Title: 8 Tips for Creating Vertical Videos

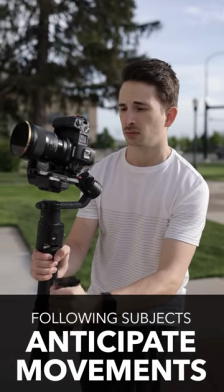[4:45]
If you're shooting run and gun, don't just look at your camera's screen, but also look at your subject.
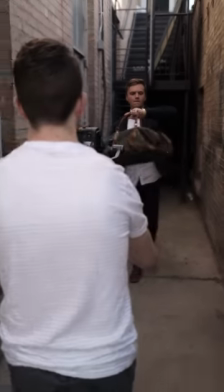[4:50]
I found for me personally that my response time is way better when I'm concentrating directly on my subject and my peripherals are watching the camera screen.
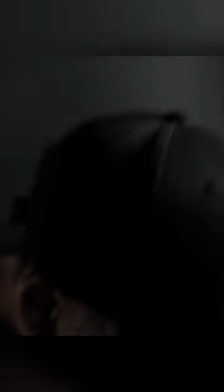[4:57]
This is something that also takes practice and a bit of muscle memory, but if you want to keep your subject inside that slim field of view, you'll need to practice that skill. The third and last little trick that you can use for following moving subjects is distancing yourself
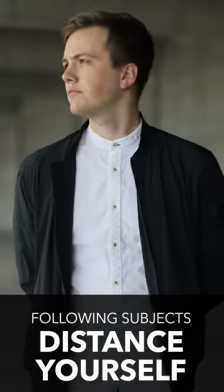[5:10]
just a bit more from the subject than digitally zooming in and reframing while editing. This is a good tip to start with because as you become more and more comfortable tracking your subjects,
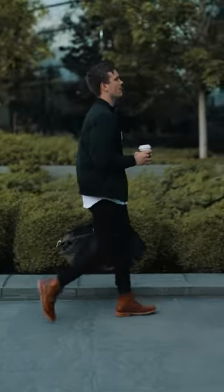[5:19]
you can start to move closer to them and eventually you probably won't need to use that digital zoom in.
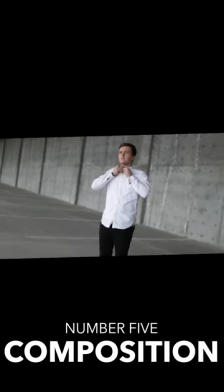[5:24]
Alright, the fifth tip I have for shooting vertical video is composition. Even when your aspect ratio is rotated, the rule of thirds still exists,
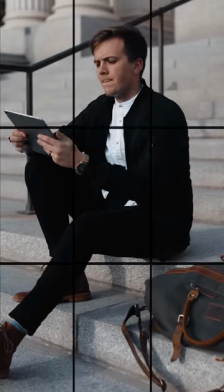[5:32]
which is what I'm always following to make sure my subject is properly framed and I have good composition. Honestly, you can make an entire video just talking about the rule of thirds,
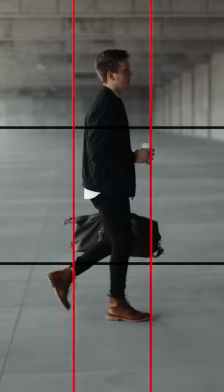[5:41]
but generally it just means you want to place your subject on or between one of those vertical lines and the horizon on one of those horizontal lines.
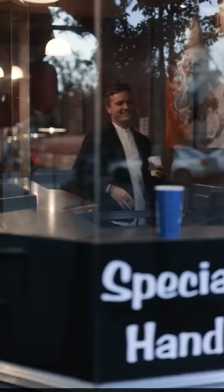[5:48]
Now, another thing to consider when you're organizing your composition is the aspect ratio that you're going to be publishing the video. Not all vertical videos follow that 9 by 16 format.
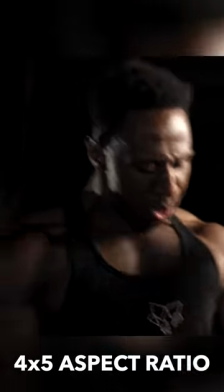[5:58]
Actually, most vertical videos that I make use a 4 by 5 aspect ratio, which are the max dimensions for in-feed posts on Instagram.
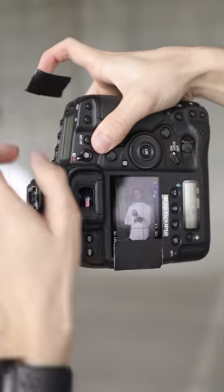[6:05]
Something you can do is grab some gaffer's tape and stick it to the top and bottom of your screen so you can better frame your video for that 4 by 5 aspect ratio, or you can just give your subjects a bit more headroom and then reposition the clips later. The last thing to consider when organizing your composition is making sure that you're filling the frame.
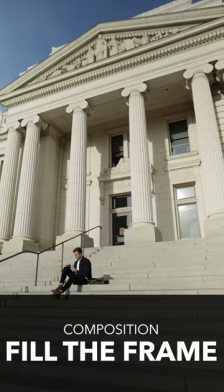[6:21]
You can fill the frame by either getting up close to your subject or by showing your subject from a bit further away, but in an interesting environment. And this topic actually brings me to tip number six, background compression.
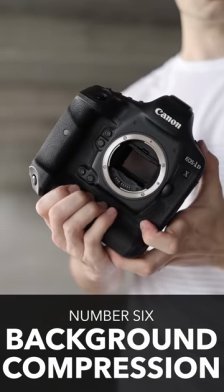[6:32]
Remember that shooting vertical video works best when you've rotated your camera 90 degrees to use the entire sensor.
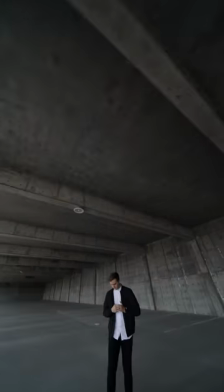[6:38]
But it causes an interesting effect the videographers aren't typically used to, and that's that your image becomes more stretched out from top to bottom rather than from side to side.
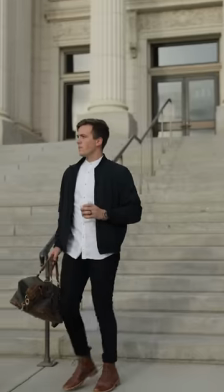[6:47]
This might be fine for shooting big buildings or trees and capturing the height of something, but generally you'll want a tighter focal length so that your image has tighter background compression.
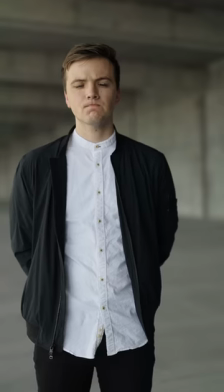[6:55]
Now if you don't know, background compression is when the background elements of your image appear larger than they actually are.
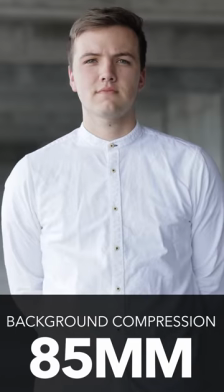[7:01]
So as you increase your focal length, those background elements become larger and tighter.
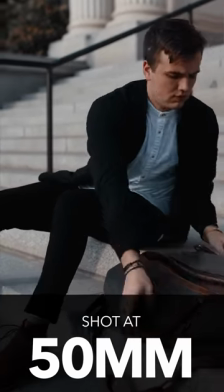[7:05]
Background compression is really important in vertical video because you have a tighter space to work with than you normally would with a horizontal video.
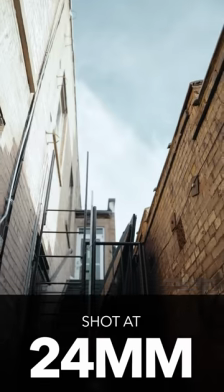[7:13]
This means that generally, you need to pack as much of your environment as you can in the background so that you can establish location. I say generally since there are obviously certain shots and special cases where a wider focal length would be useful,
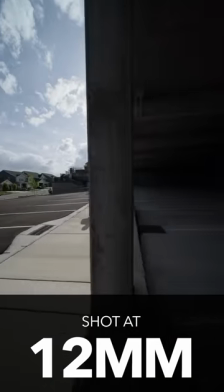[7:25]
but the majority of the time that wider focal length is just going to show off either the sky or the ground,
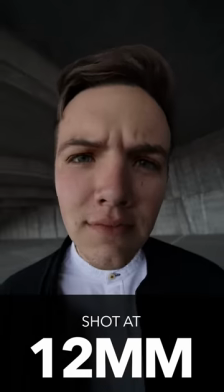[7:30]
plus give your subject a long face.
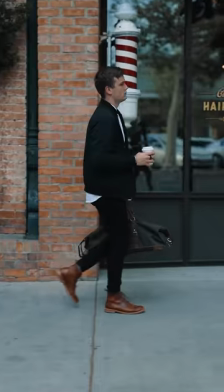[7:32]
Now, if I had to recommend just one focal length for shooting vertical videos, it would be without a doubt 50 millimeters, and that's for two reasons.
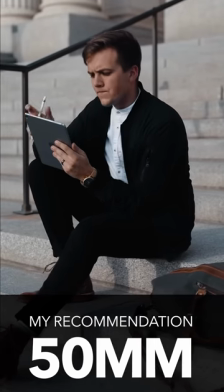[7:40]
First off, 50 millimeter is a very flattering angle, so when you're filming a subject up close, their face won't be stretched out and it'll look completely natural.
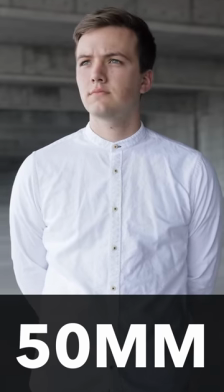[7:48]
Secondly, 50 millimeter gives you great background compression. It's not as tight as 100 millimeters or even 200 millimeters,
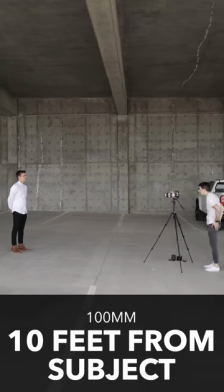[7:54]
for example, but you'd have to be extremely far away from your subjects to frame them for let's say a medium shot whereas
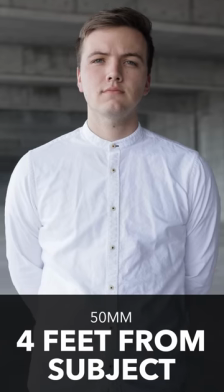[8:01]
the 50 millimeter lets you get relatively close while still bringing in the environment behind your subject therefore filling your frame. Alright these last two tips have to do with the editing side of creating vertical videos so I figured we'd move to the computer for these ones. So tip number seven is to use all of that vertical space.
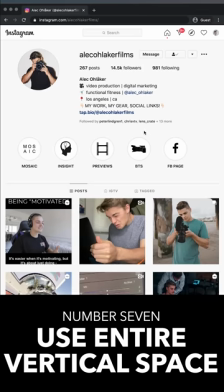[8:16]
I'm actually going to use my buddy Alec as an example because he does a great job adding cool engaging effects to his vertical videos and utilizing all of that space.
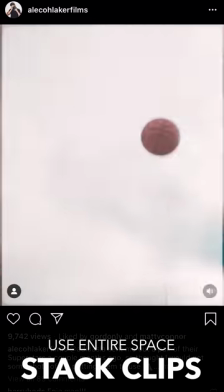[8:25]
One of the main things that he does is duplicate his footage and stack them on top of each other. I've noticed that he does this with both horizontal and vertical footage so he's often getting some footage
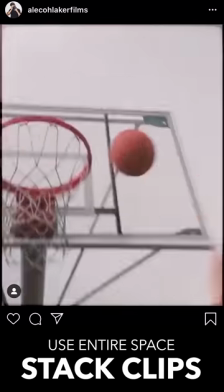[8:33]
with the camera horizontal then just editing everything together on a vertical aspect ratio.
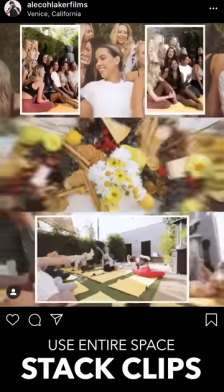[8:38]
Sometimes he'll also take his main clip and place it in the center of the frame then have different clips on the top and bottom in order to tell you more about the scene.
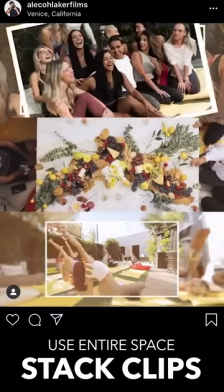[8:46]
These are usually detail shots and clips that wouldn't stand alone very well but do a better job complementing some of the other footage.